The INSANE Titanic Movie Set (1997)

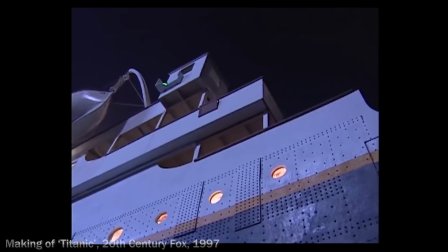one thing that was scaled down to fit with the ship's lifeboats these were a little bit shorter than in real life as well but they were very
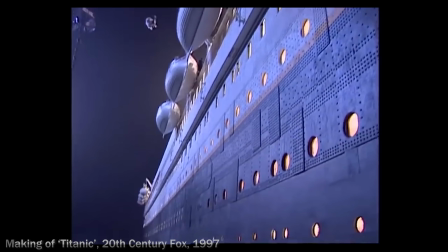solidly built while most of the set was really decorative and a bit of an illusion one thing that was fully functional were the replica well and
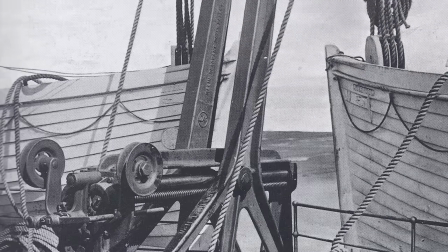lifeboat davits davit is a kind of crane that ships use to lower lifeboats into the water and titanic used these new types of davits called the well and quadrant davit so named after their inventor axel wellen incredibly the wellen company still exists they're an engineering firm and they got the contract to build
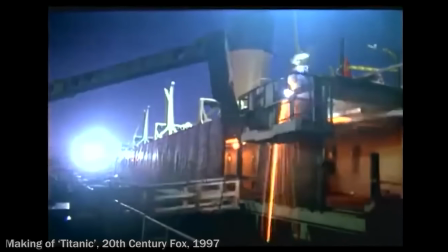replica functional davits for the movie. They actually had to really beef them up even though the real life Welland davit could easily handle the ton or so weight of a ship's lifeboat.
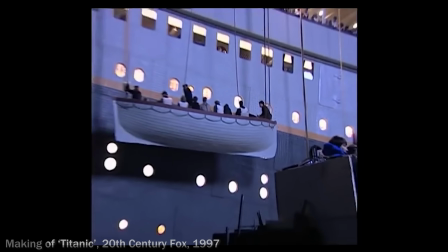Perhaps to ease confidence from the production team they actually really heavily reinforced the davits for the film but regardless when they had the weight of those replica
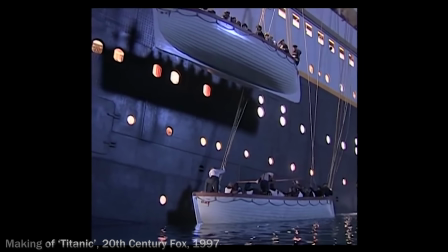life boats which were still smaller and lighter than the real thing loaded with extras and crew swung out over the side of the ship as they
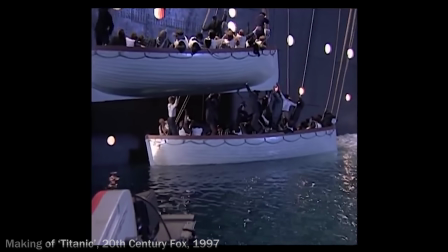lowered the lifeboats down the jerky motion of lowering the boats would still have the tops of the davits bouncing up and down as they flexed under the weight. It actually gave Titanic historians a bit of an insight into the events of the real night because passengers at first were a little reluctant
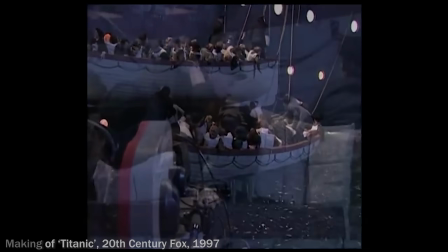to get into the lifeboats and you probably understand why when you see these lifeboats being swung out over the side of a 90-foot,
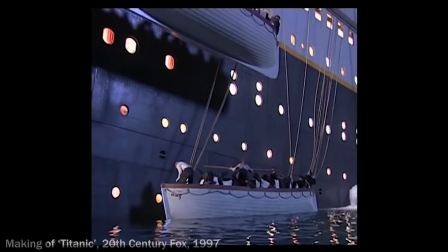you know, nine-story, almost 30-meter drop straight down and the cranes that are meant to be lowering the boats are kind of jerking and bouncing up and down.
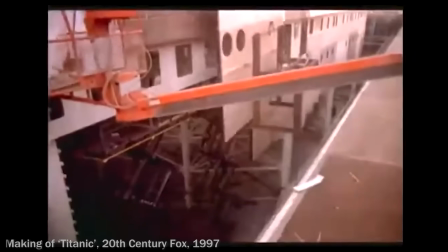The whole set was built on a steel frame with steel plates. They had decorative rivets, all kinds of decorative details to make it look like the real thing.
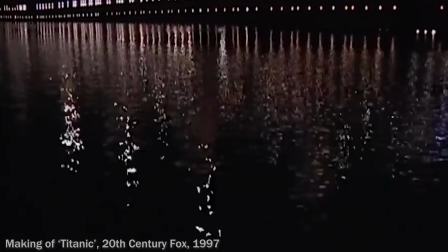Hundreds and hundreds of portholes and thousands of lights. There's about 3,000 light fixtures fed by 30 miles or 48 kilometers of cabling.
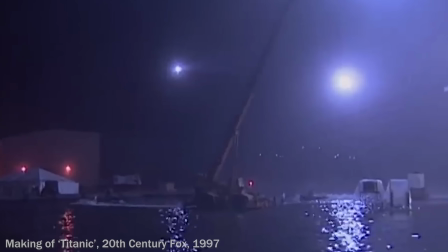It was determined there were about three times more practical light fixtures used on this set than on the real ship.
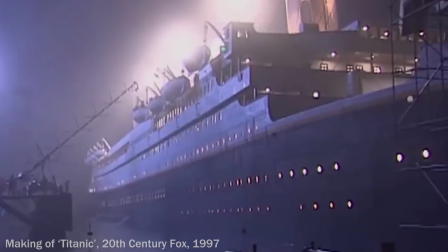In fact, James Cameron was installing more lights on the exterior of the ship than were there on the real thing so as to provide more even lighting for the actors and the events as they were taking place.
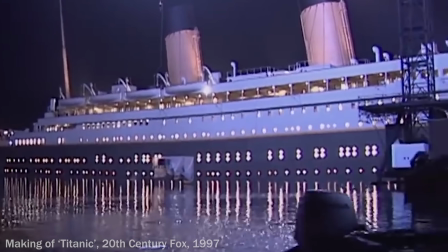Pretty famous example of this are the lights shining up on Titanic's funnels in the set. They weren't there in real life on the real thing.
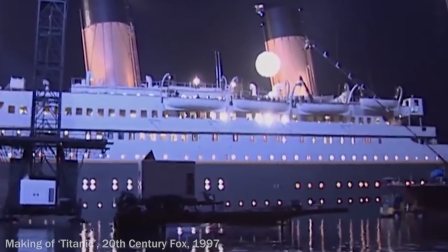Those would have just been shrouded in darkness at night time. The ship set was built into five sections.
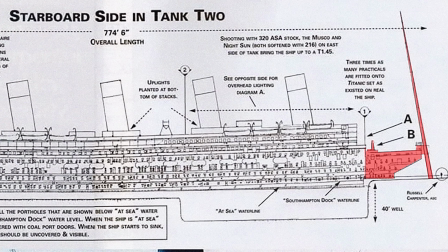I mentioned it was around about 750 feet long. You had the forward most section which comprised the well deck and the ship's mast.
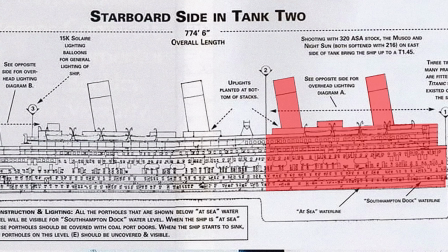The second section along which was a pretty important section for the production. We'll get into that in a second. That had the forward two funnels.
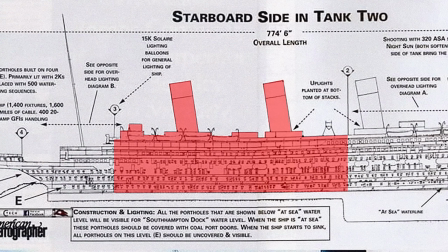There was a split right down the middle that led into the after most sections for the after two funnels and then the last section which was the ship's very stern the poop deck the reason they had to segment it and split it into these various sections was to actually sink the set and
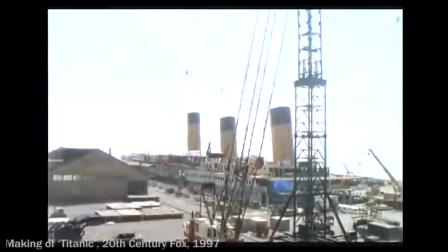here's how they did it so the whole set was built on these support columns as they wanted to tilt the whole thing down for those kind of long
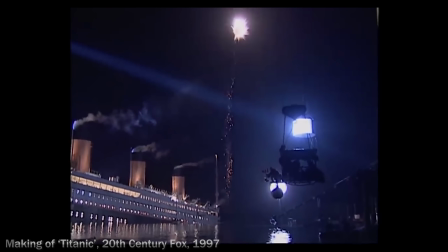establishing shots showing the ship getting lower and lower in the water they kept all the sections of the ship together and then kicked away some
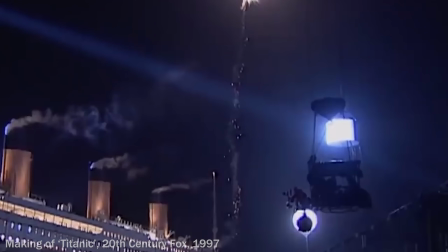of the lower portions of those support columns so that when were filming the ship would be at the same angle and they could just keep it there while they shot those scenes but then towards the end of the film the titanic's forward most section takes a plunge downward so to do this they
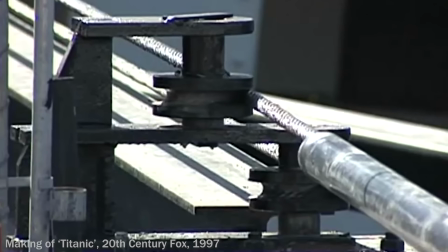had to reset isolate the forward most section and have that sink the second section with the two funnels was the part that all the action is
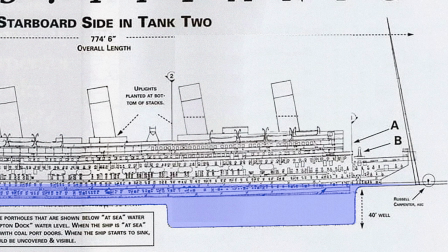focused on as titanic is taking its final plunge so that part of the set was built over a 40 foot or 12 meter deep well There were
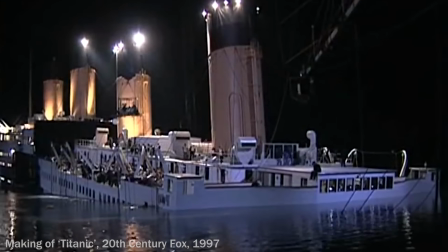green screens set up behind it so that the rest of the set wouldn't be picked up on camera.
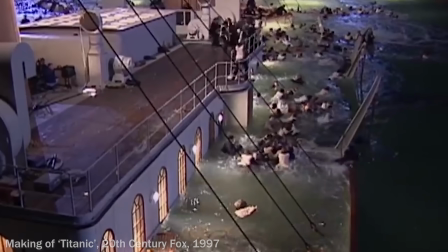Then the support columns were got rid of and buoyancy blocks were put underneath so it would float for the most part but then
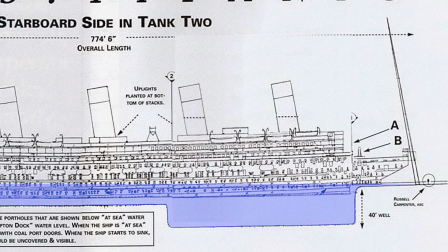hydraulically actuated cables would be put into place so they could pull the entire set down. The buoyancy blocks would keep it from sinking to the bottom but they weren't buoyant enough to prevent it from being pulled under by the cables so they could control the
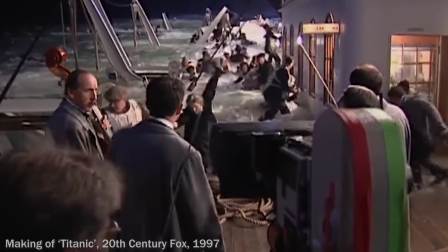speed at which that entire section of ship slowly descended into the ocean providing a very realistic looking and authentic sinking sequence because the
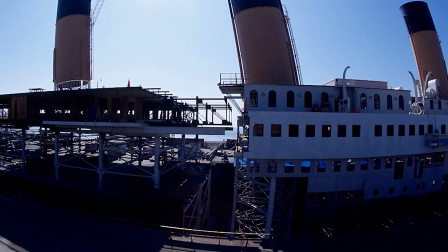thing was actually sinking. Everything behind that part of the Titanic set couldn't sink so it was just kept in place. Contrary to popular belief the interior sets like the grand staircase the dining saloon weren't
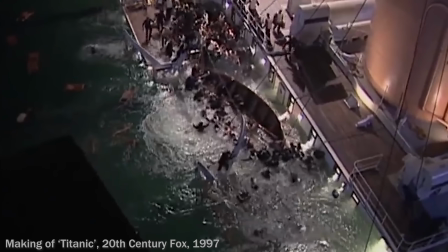actually on this set this is totally separate this was only used for exterior shots.
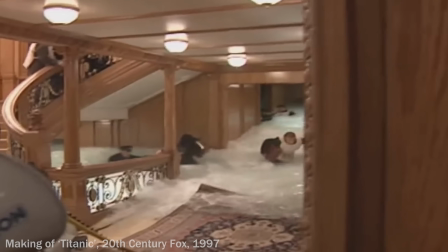The interior sets were built on sound stages in wells themselves so they too could be slowly
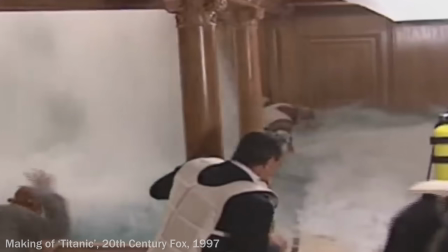pulled under and have water dumped on them from above in the case of the grand staircase scene.